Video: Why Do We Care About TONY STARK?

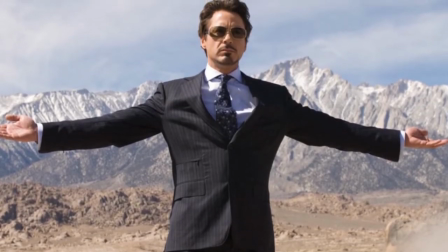Tony Stark is an often disrespectful, arrogant billionaire and certainly an asshole to many people on his social circle.
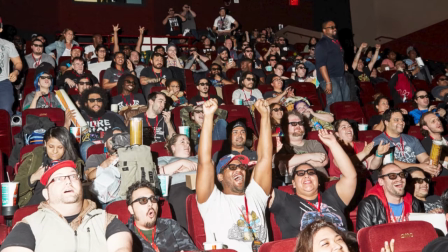So, if that's the case, how can we so naturally get attached to his character and care so much about his journey of personal growth?
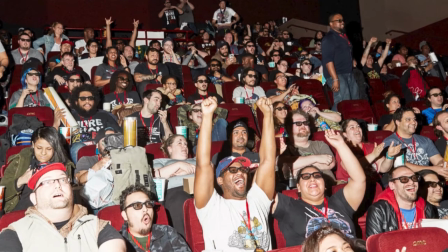That, of course, without being expelled from the narrative by the possible disgust of a person like that.
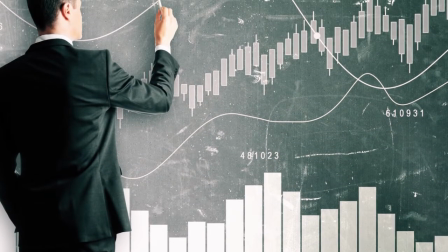In this video, I will analyze how, in the first act of his first film,
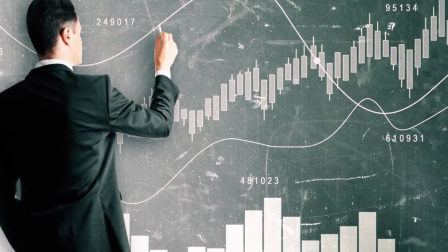the character is introduced and what narrative techniques are used to make us sympathize with this guy, and not only that,
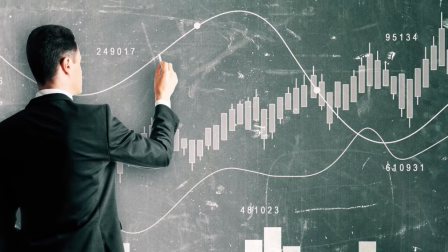but actively root for his success. So let's get started. The movie begins inside a military vehicle,
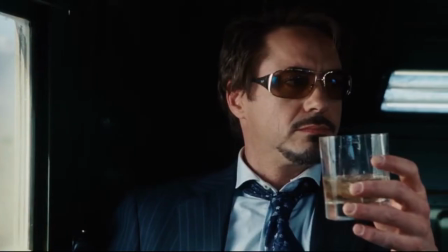followed by a military escort in the middle of the desert with a man in a suit holding his drink alongside a group of soldiers.
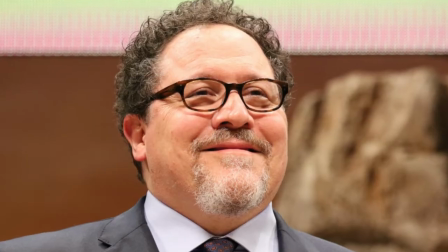Already here the film is being very clever because what a narrative needs the most at the beginning is to hold your attention,
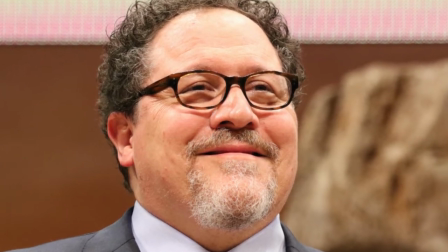convince you to continue watching and keeping your investment in this experience.
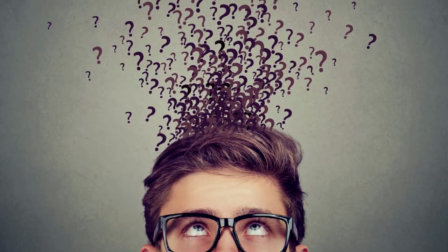And one method to try to generate this initial interest is curiosity.
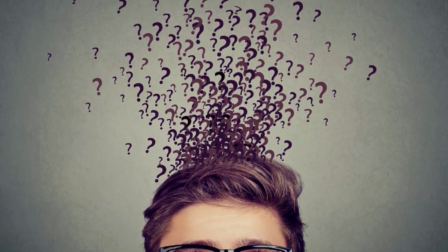What is a guy in a suit with a drink in his hand doing in the middle of the desert, walking alongside several soldiers?
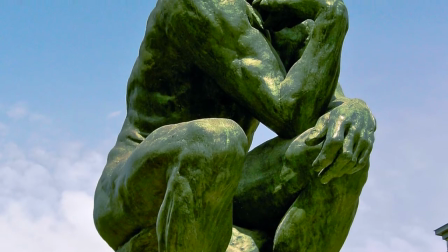And guess what? Having the audience ask questions about the film is positive for them.
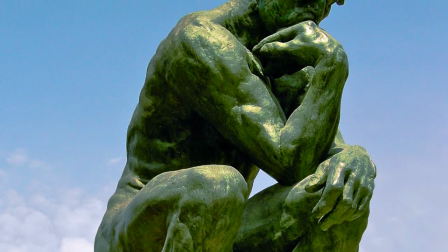So, I guess I caught your attention. You wanna know what's going on, right? But guess what?
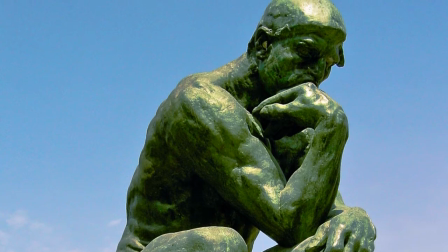If that's the case, you have to keep watching. And the good thing is that it doesn't stop there, because this initial question is not answered right away,
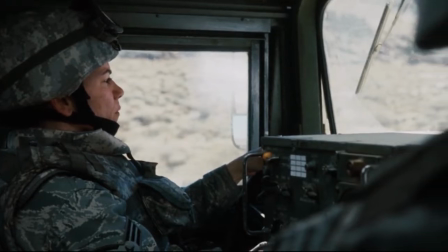because the characters simply just starts talking about topics that don't answer your initial question.
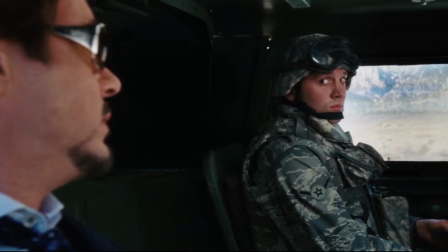It is an interesting detail that even the soldiers in the scene act like the audience, finding it completely strange, this out-of-character figure.
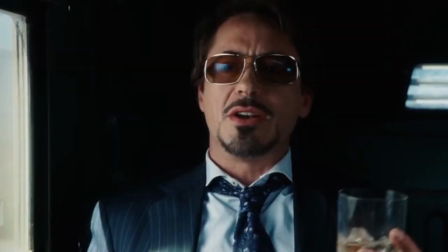And given the fact, Tony starts to recognize how uncomfortable the atmosphere is,
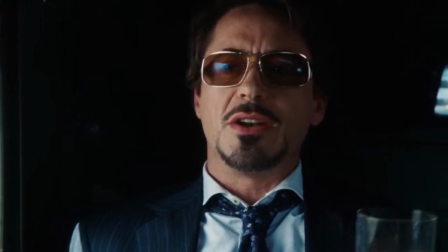and he starts to break the ice of the crowd by making jokes and establishing himself as part of the group.
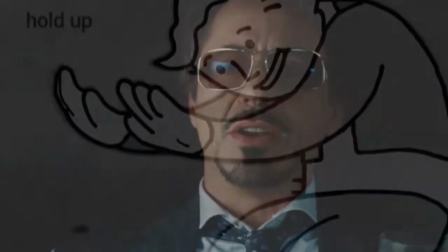Again, imagine the film talking to you and saying, okay, I still haven't given enough reasons for you to want to continue watching my movie, right?
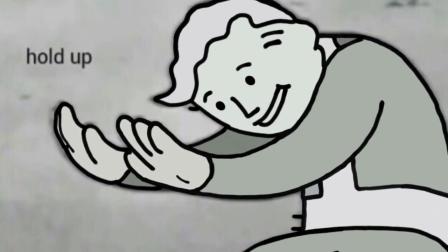How about this protagonist with witty phrases, humorous attitude, and at the same time dominant personality within a circle?
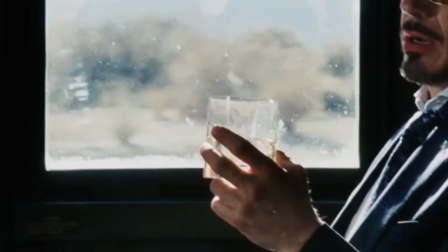And in this small exchange of words from the opening scene of the film,
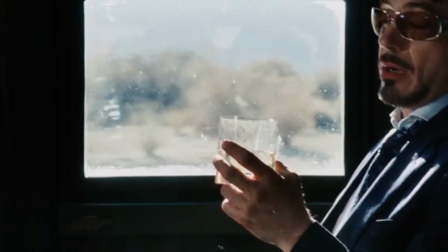we can already see several of Tony's main characteristics that are repeated throughout the film.
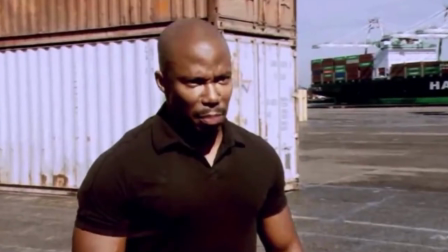Every question he receives or answer that he gives is automatically subverted,
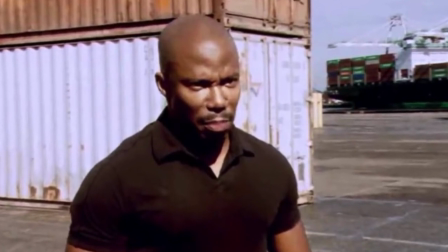having its meaning reinterpreted to something completely different from what was intended.
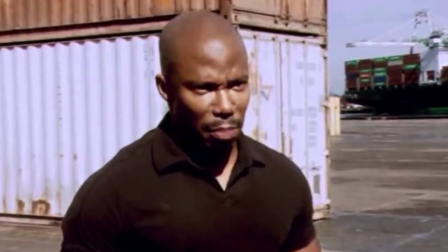And this is when he himself doesn't just simply choose to change the subject to something that he finds more interesting.
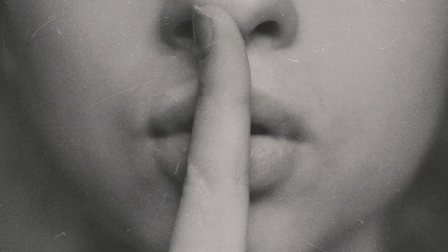For example, if no one there is forbidden to speak but they are all silent anyway,
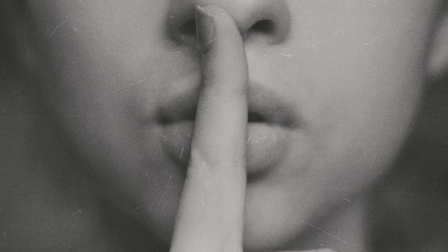then Tony sarcastically pretends to judge it as a personal grudge that everyone has against him.
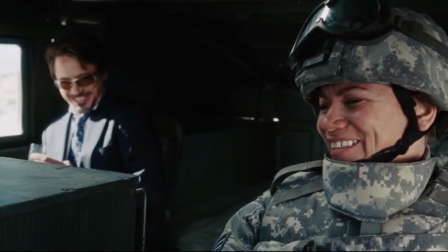If a woman in the car suggests that everyone is quiet because he intimidates them, rather than just staying on topic and answer her response,
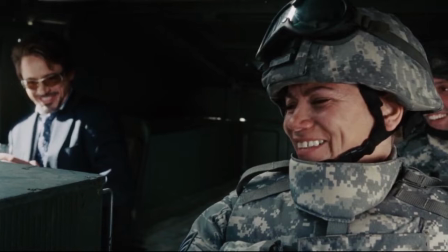he prefers to change the subject to the fact that there is a woman in the car and how out of the ordinary it is such a fact.
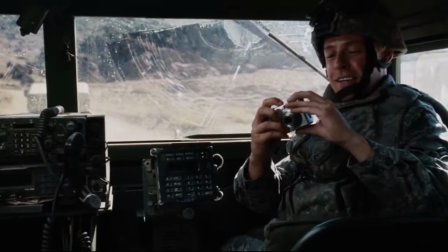And if a guy asks, in a shy manner, if it would be cool to take a picture with him,
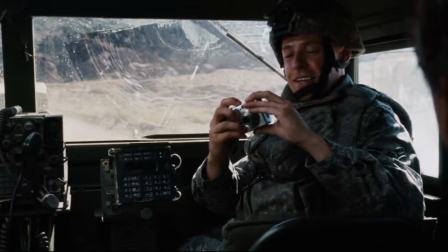in the sense that if it wouldn't be annoying, Tony distorts the meaning of the question on purpose to simply answer,
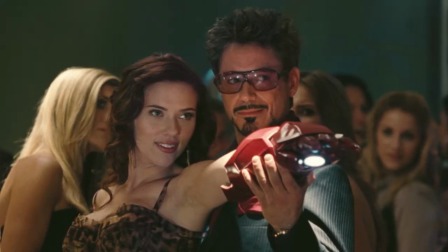yes, it would be cool. Not to mention the fact that here at the beginning we already have a reference to how much of a womanizer Tony is.
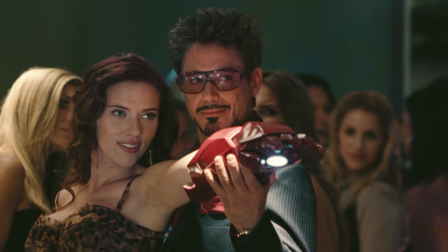Oh, so you wanna know if I slept with all the models of each month of a certain men's magazine?
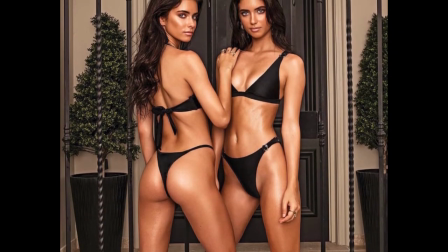Yes and no, since the Miss March and I had a mismatch due to our schedules, but luckily the December cover models were twins.
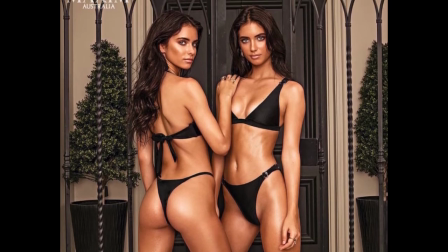This, my friends, is a good character introduction.
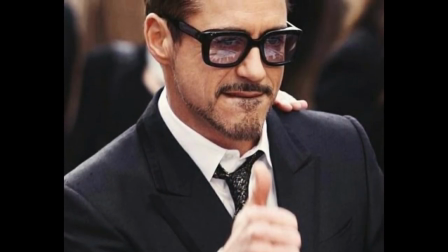In a few seconds you may not even know who he is, what he does, or why he's in the middle of the desert followed by a military convoy.
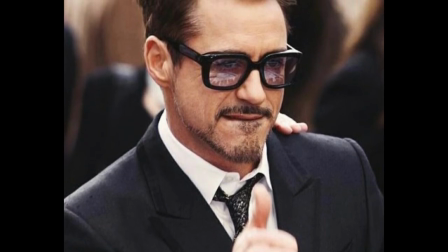But the guy is intriguing.
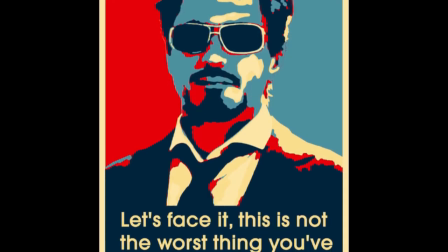His dialogues are sharp and you can already be sure that following a scene where he is inserted will hardly be monotonous.
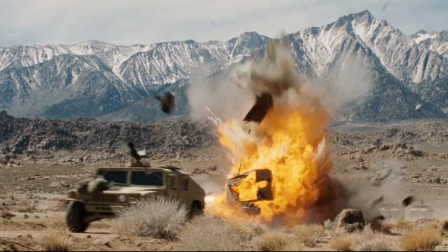Adds the fact that this sequence isn't over yet, as the convoy is attacked and the protagonist is captured.
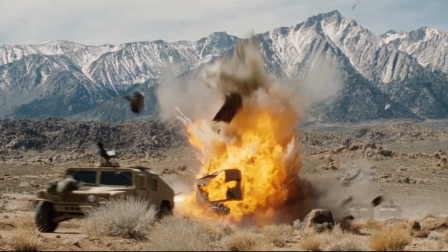And again, in small subtle details, more exposition is given to the audience without us barely noticing it.
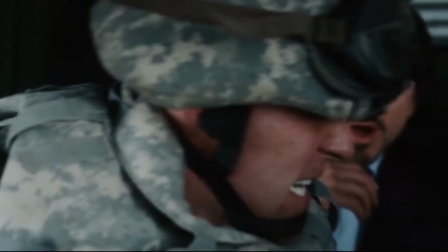Because during the attack, for the first time in the film,
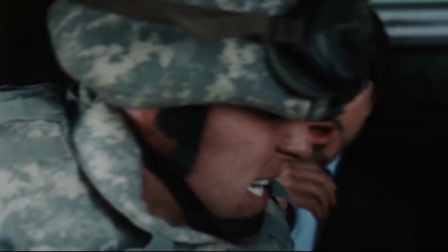one of the soldiers speaks the name of said fancy man while shouting to one of his friends, "Jimmy, protect Mr. Stark!"
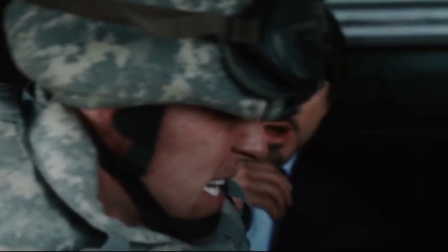But why this type of exposition is so good, you ask?
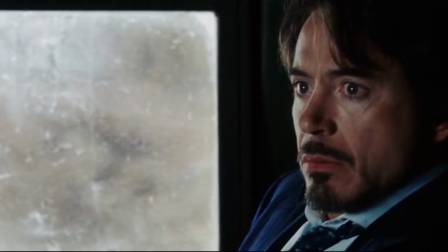Because the revelation of his name makes sense that it would happen only now in a moment of crisis,
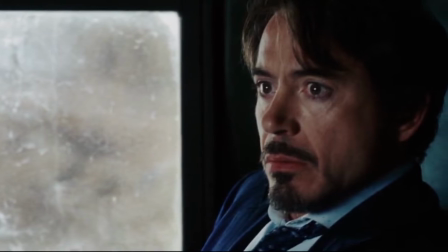and because it's completely plausible for one soldier to clarify his orders to the other.
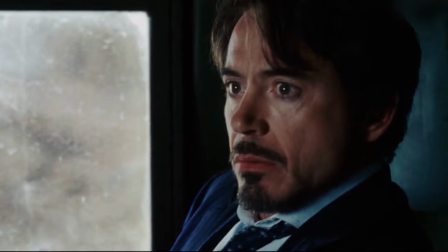Not to mention that it is also functional for the narrative, since soon after that,
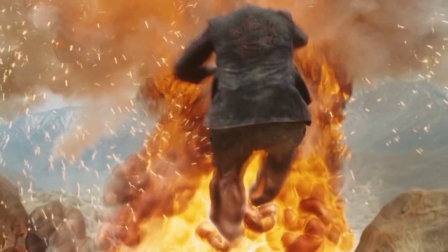when trying to escape, Tony ends up being hit by a bomb with a certain logo written on it.
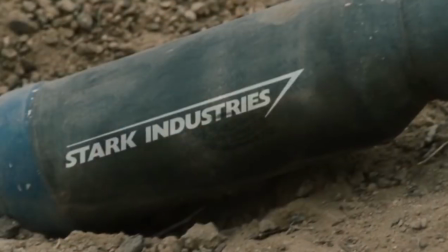And look how ironic. In it was written Stark Industries. Get it now? A name name introduced in a quick phrase only to moments
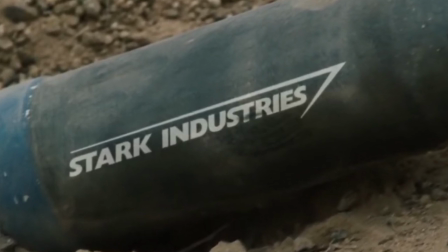later serve as a link to the visual information contained written in the bomb.
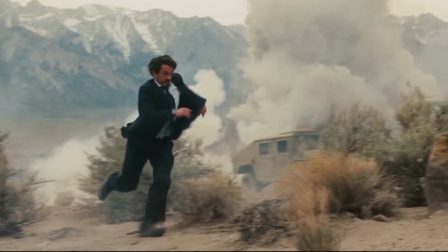Just fantastic. Oh, and did I forget to mention how Tony, when suffering an enemy attack, immediately asks for a weapon and,
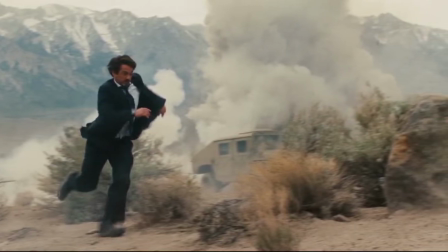when he fails to get it, runs out of the car and rushes to try and use his phone to call for rescue and reinforcements.
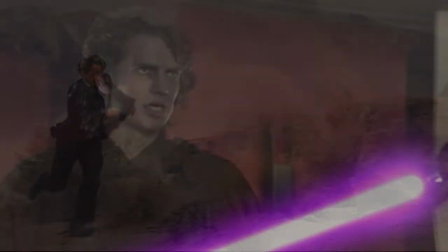And to that I just gotta say that I've heard before that conflict reveals character.
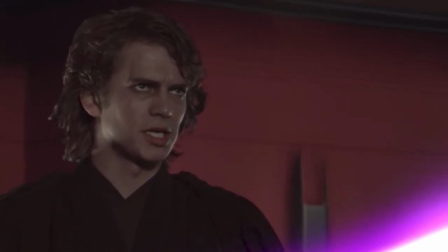After all, it is at times when they have to make decisions that we actually know who's who.
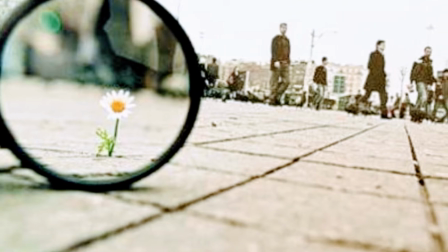And here we increasingly discover important details about this guy and are fed little by little with a good and well-seasoned cinematic meal.
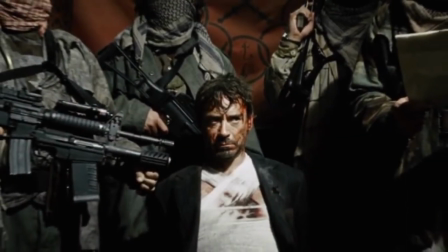Tony is then captured by some random terrorist, and this is where the prologue ends.
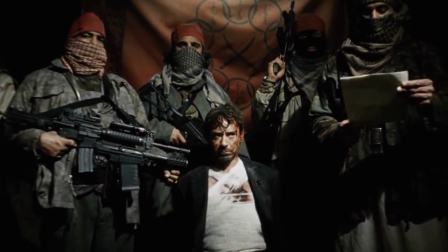And man, I gotta say, the movie starts pretty damn good, not only giving little hints for what's to come,
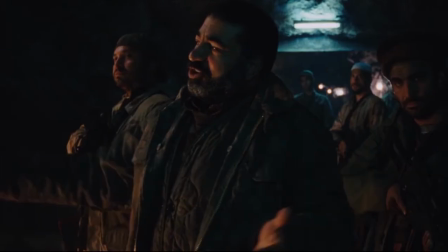who will be the focus of our narrative, what's the initial conflict that he will have to face,
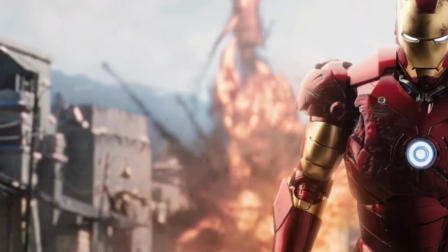and what is the general tone of the piece. Not to mention that looking ahead, knowing what the film is about,
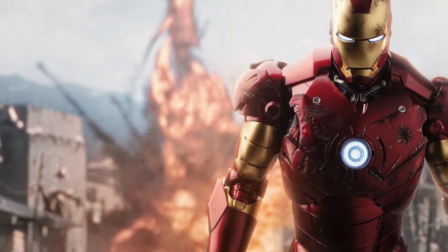this beginning has a very good meta-linguistic conversation between the fact that Tony is a weapons supplier,
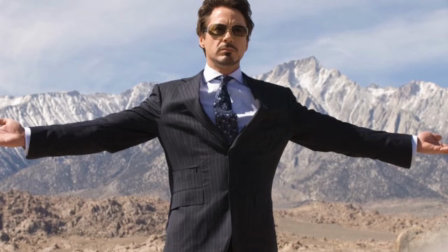and at the same time, he ends up suffering the consequences of his productions.
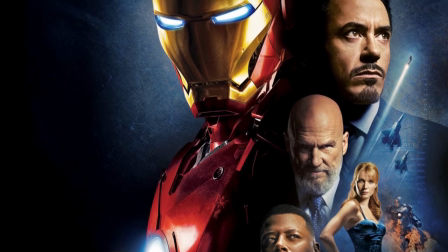And even if you don't use the entire work as a reference, right here at the beginning, when one of the soldiers goes to take a picture with him and puts a little peace sign,
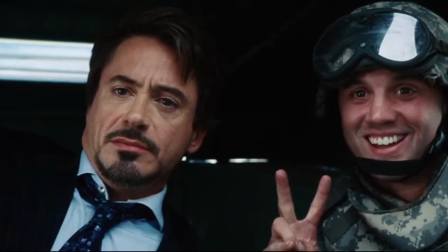Tony mocks the symbol and says sarcastically, "Yeah, peace. I love peace.
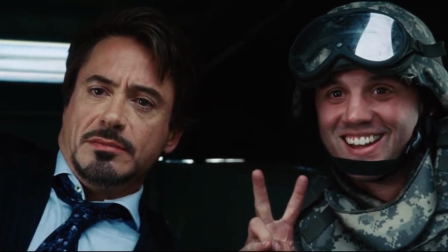I would be out of a job with peace." Only to literally seconds later be affected by this lack of peace that he himself helps to construct.
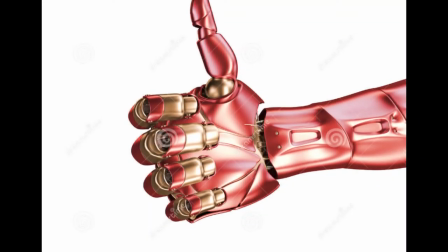So now, with all of my inspection of the opening scene closed,
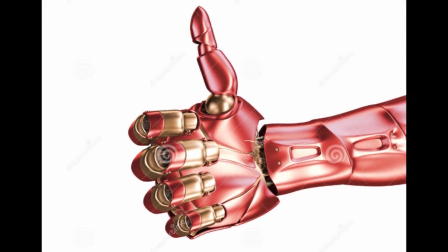let's see a beautiful example of how the movie could have started and luckily didn't.
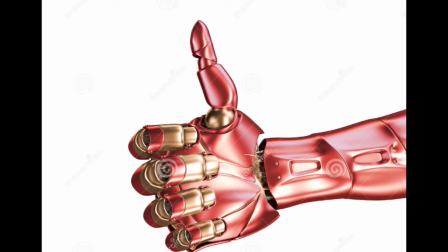I'm referring, of course, to the award scene.
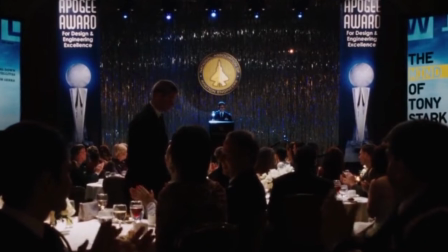Because remember, our little show in the desert is the beginning of the movie, but it is not chronologically the beginning of the story of the protagonist.
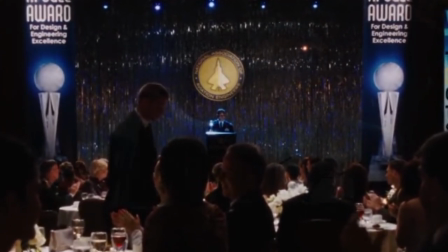The first chronological scene of the film is this one, where Rhodes is supposed to deliver an award to Tony, but he's not there.
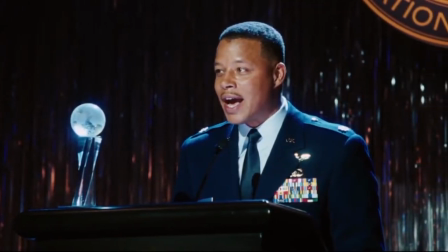And why not start the film right here, I ask?
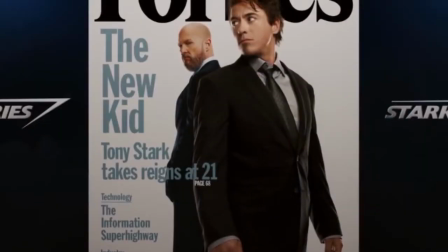After all, just to recap, we have a narration scene telling the whole story of Tony and even explaining his origins and acting market.
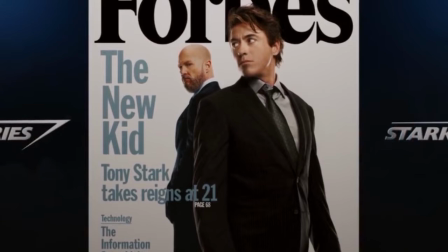Much of what we need to know about him and the film's main villain is already present here.
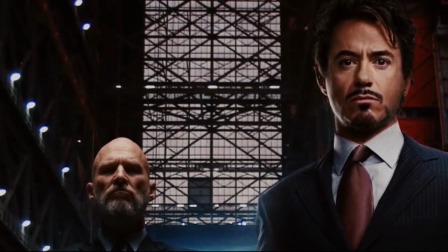So why break the film's chronology and not merely reassemble the scenes in order to play the desert one further into the work?
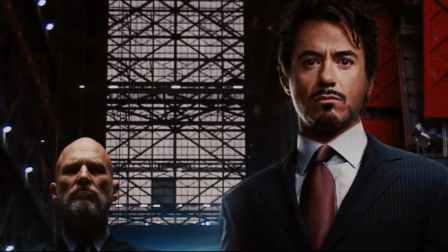And the answer is very simple, my friends. Exposition and interest.
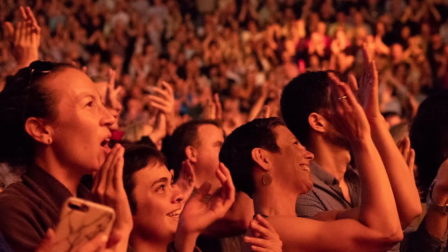In my opinion, these are the key words here. This award scene by itself is very weak.
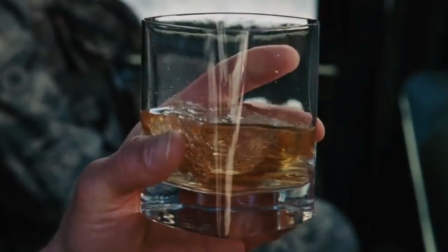It lacks the subtlety and the ingenuity of the initial.
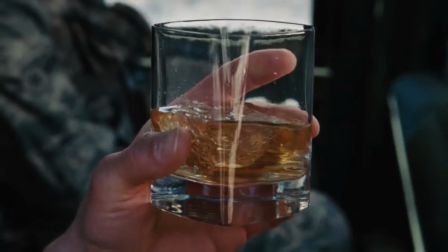Because here the first thing we get is a blunt narration telling us everything that Tony Stark cares about.
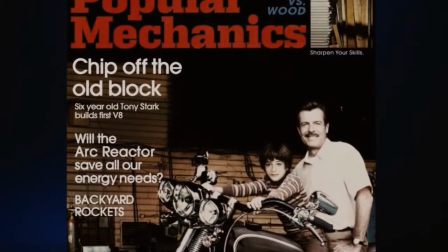They talk about his past, his aptitudes.
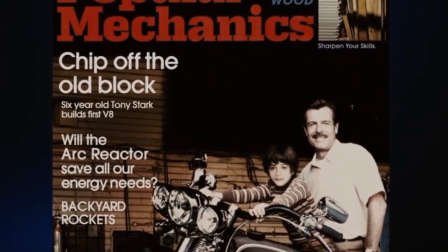They present part of their closest people, and all of this with big words and few actions.
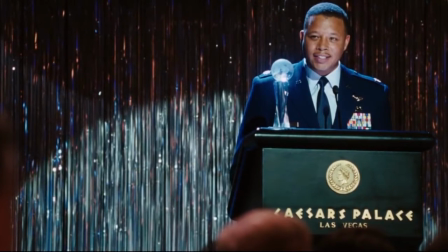Seriously. The first time we see Rhodes in the movie is in his speech about how honored he is to meet, work, and be friends with Tony.
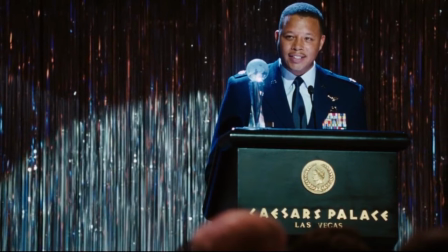But this has little to no impact on the audience because we don't even know this guy or how is his relationship with the protagonist.
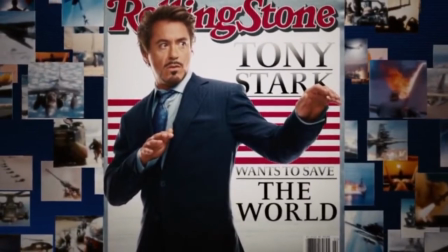It's a very functional scene for a narrative that dumps everything that needs
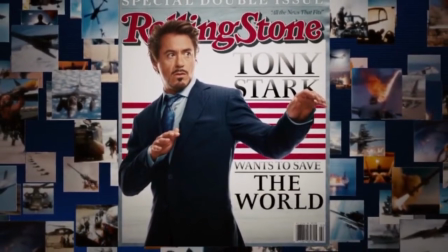to be said to get rid of the obligation to convey certain information in a good manner,
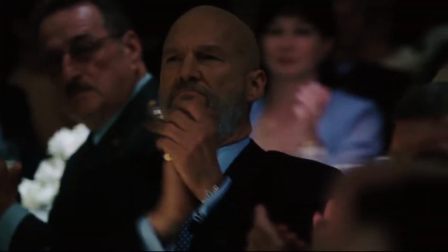and that's why it does it so badly. The merits that I can point to here are very few, and perhaps the most relevant compliment I can offer is the cut.